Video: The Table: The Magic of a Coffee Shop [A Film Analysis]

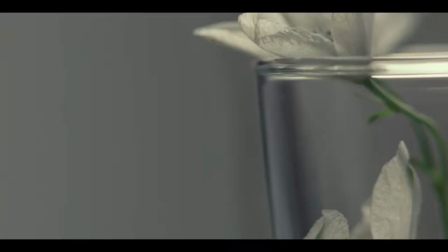[0:00]
If two people are like a pair of flowers and water their conversations,
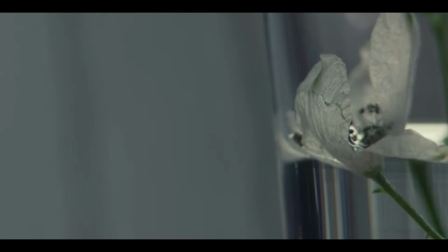[0:07]
perhaps a cup is where their conversations take place,
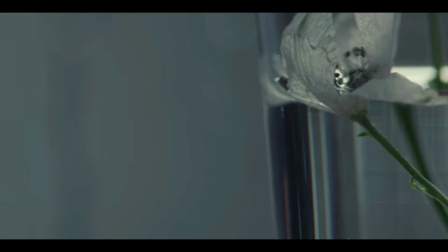[0:12]
a place where flowers can wither, stay still, or grow.
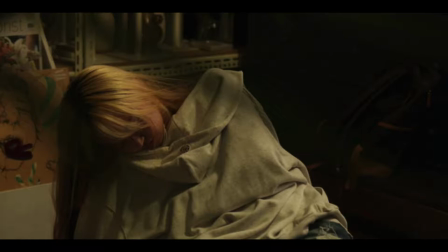[0:18]
At first glance, a coffee shop seems special, even magical.
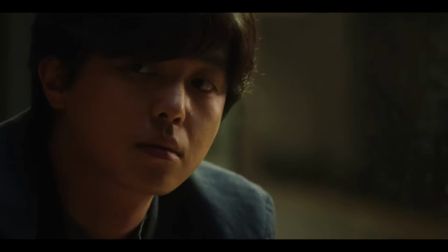[0:25]
A stranger doing work or sleeping.
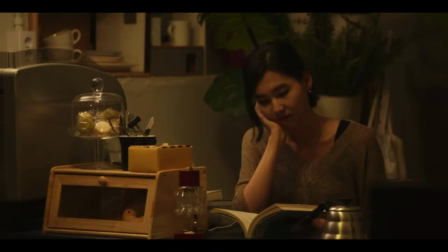[0:31]
a clear glass with white flowers,
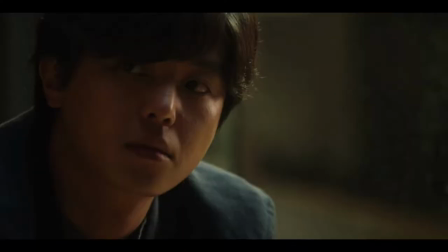[0:35]
a charming coffee shop owner, a window that divides the inner from the outer world,
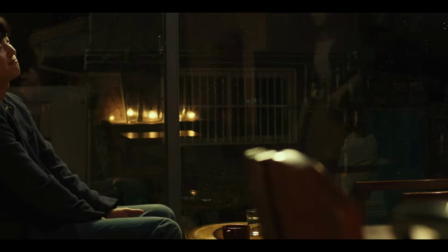[0:41]
and a person who you thought you'd never see again or never meet on any other occasion sitting in front of you.
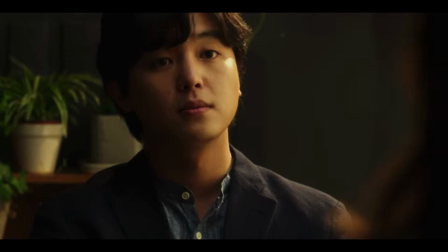[0:51]
A person who seems to don a mysterious aura simply because they're sitting in front of you in this coffee shop.
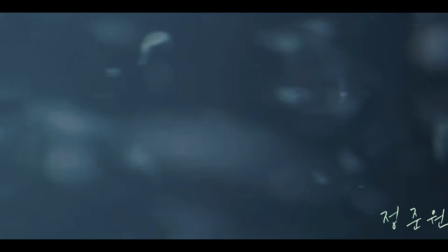[1:02]
When the two people settle in, the coffee shop owner comes to take their order
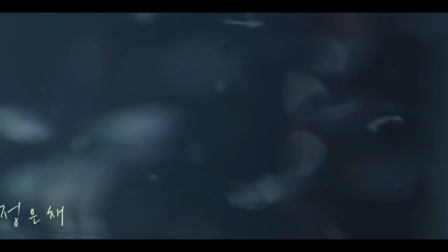[1:07]
and hear what a person orders hints at the nature of the two people, their relationship so far, the purpose of their meeting,
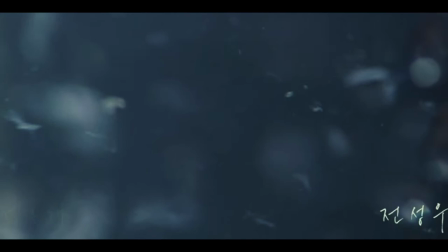[1:17]
and perhaps where their relationship is headed.
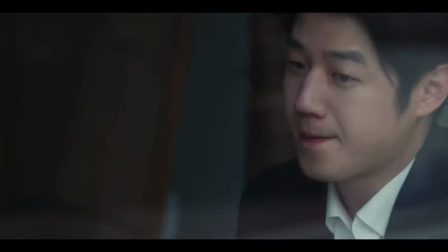[1:21]
A beer and an espresso for a salaryman and a star actress.
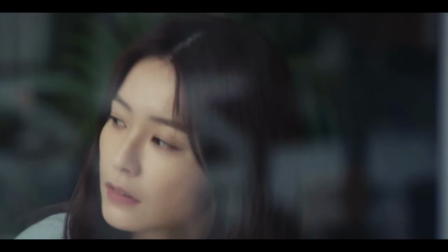[1:26]
the former who met the actress to prove to his work colleagues that he had once dated her,
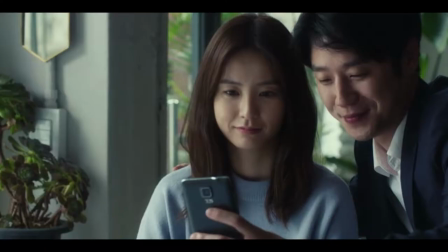[1:33]
and the other with the hope of becoming friends with him once more, the emotional distance of a beer and an espresso.
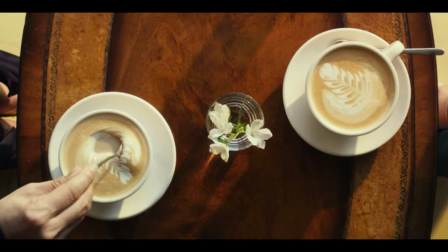[1:41]
Two cups of warm latte for an older woman and a younger woman, both planning a marriage fraud together.
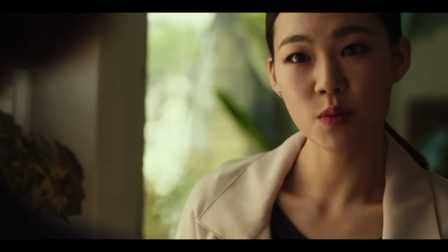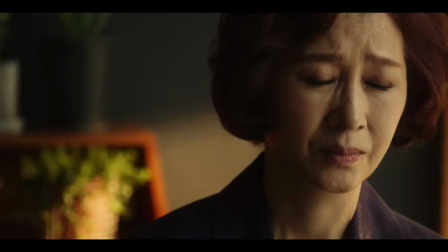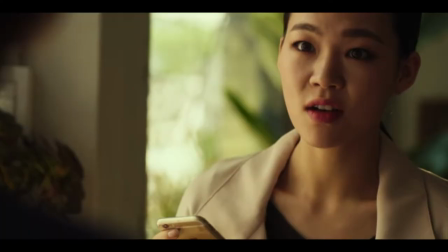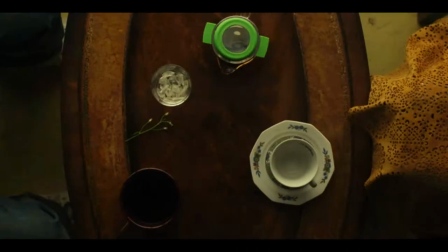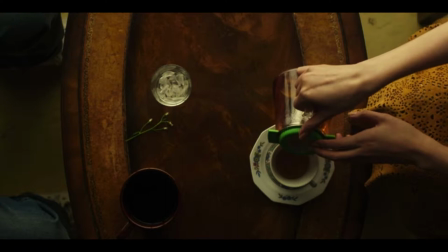[2:11]
Cold coffee and leftover black tea for a male lover with a broken heart and a female lover pouring into her cup,
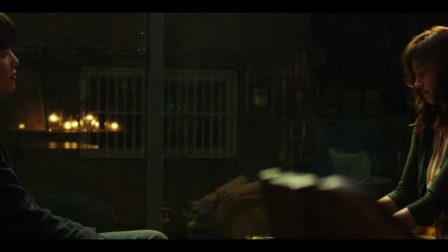[2:19]
a possibility for them to be together once more. Yet for an onlooker, and perhaps even for the two people themselves, the only way to know these is through a conversation, which is akin to piecing a puzzle together.
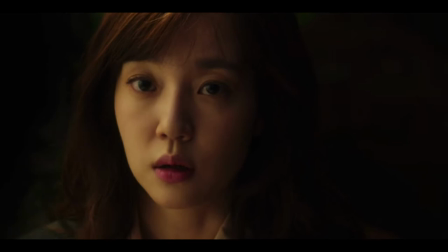[2:37]
The puzzle that is themselves. Yet the conversation is never straightforward.
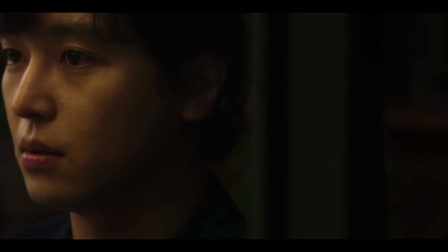[2:43]
Awkward silences, discomforting questions, embarrassed
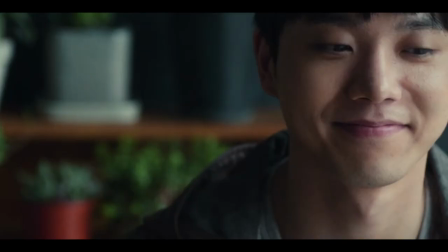[2:53]
gestures, superficial topics about weather and appearances, ambiguous or offensive remarks.
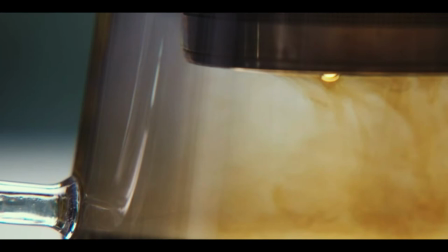[3:02]
These are all meaningful as they reveal stark differences in personalities, unmended rifts in their relationship,
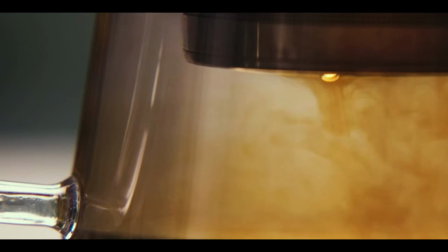[3:10]
and hints into the thoughts and intentions of the other person.
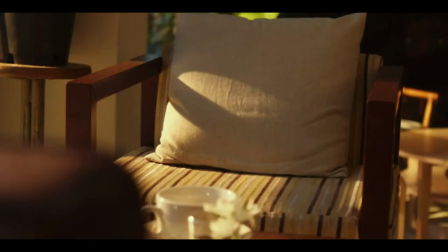[3:14]
Perhaps these are like the foam on a latte, which dissipates as the conversation continues,
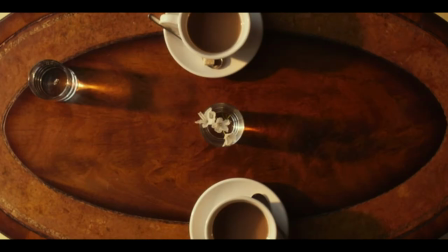[3:21]
to reveal the bitter, sweet, or bittersweet coffee underneath.
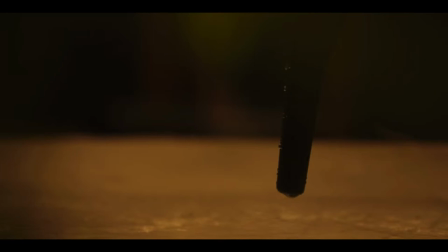[3:27]
The surrounding environment secretly partakes in their conversation.
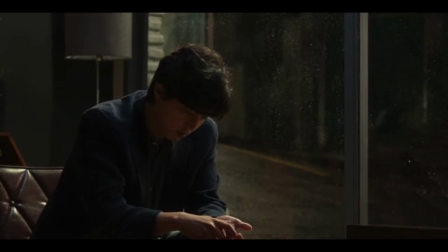[3:32]
The sunlight or street light flows in and raindrops cling on the windows to bring out hidden emotions.
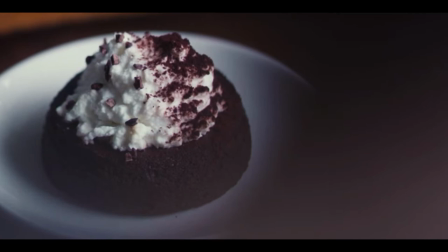[3:40]
The drinks and appetizers offer themselves as props to move a conversation forward.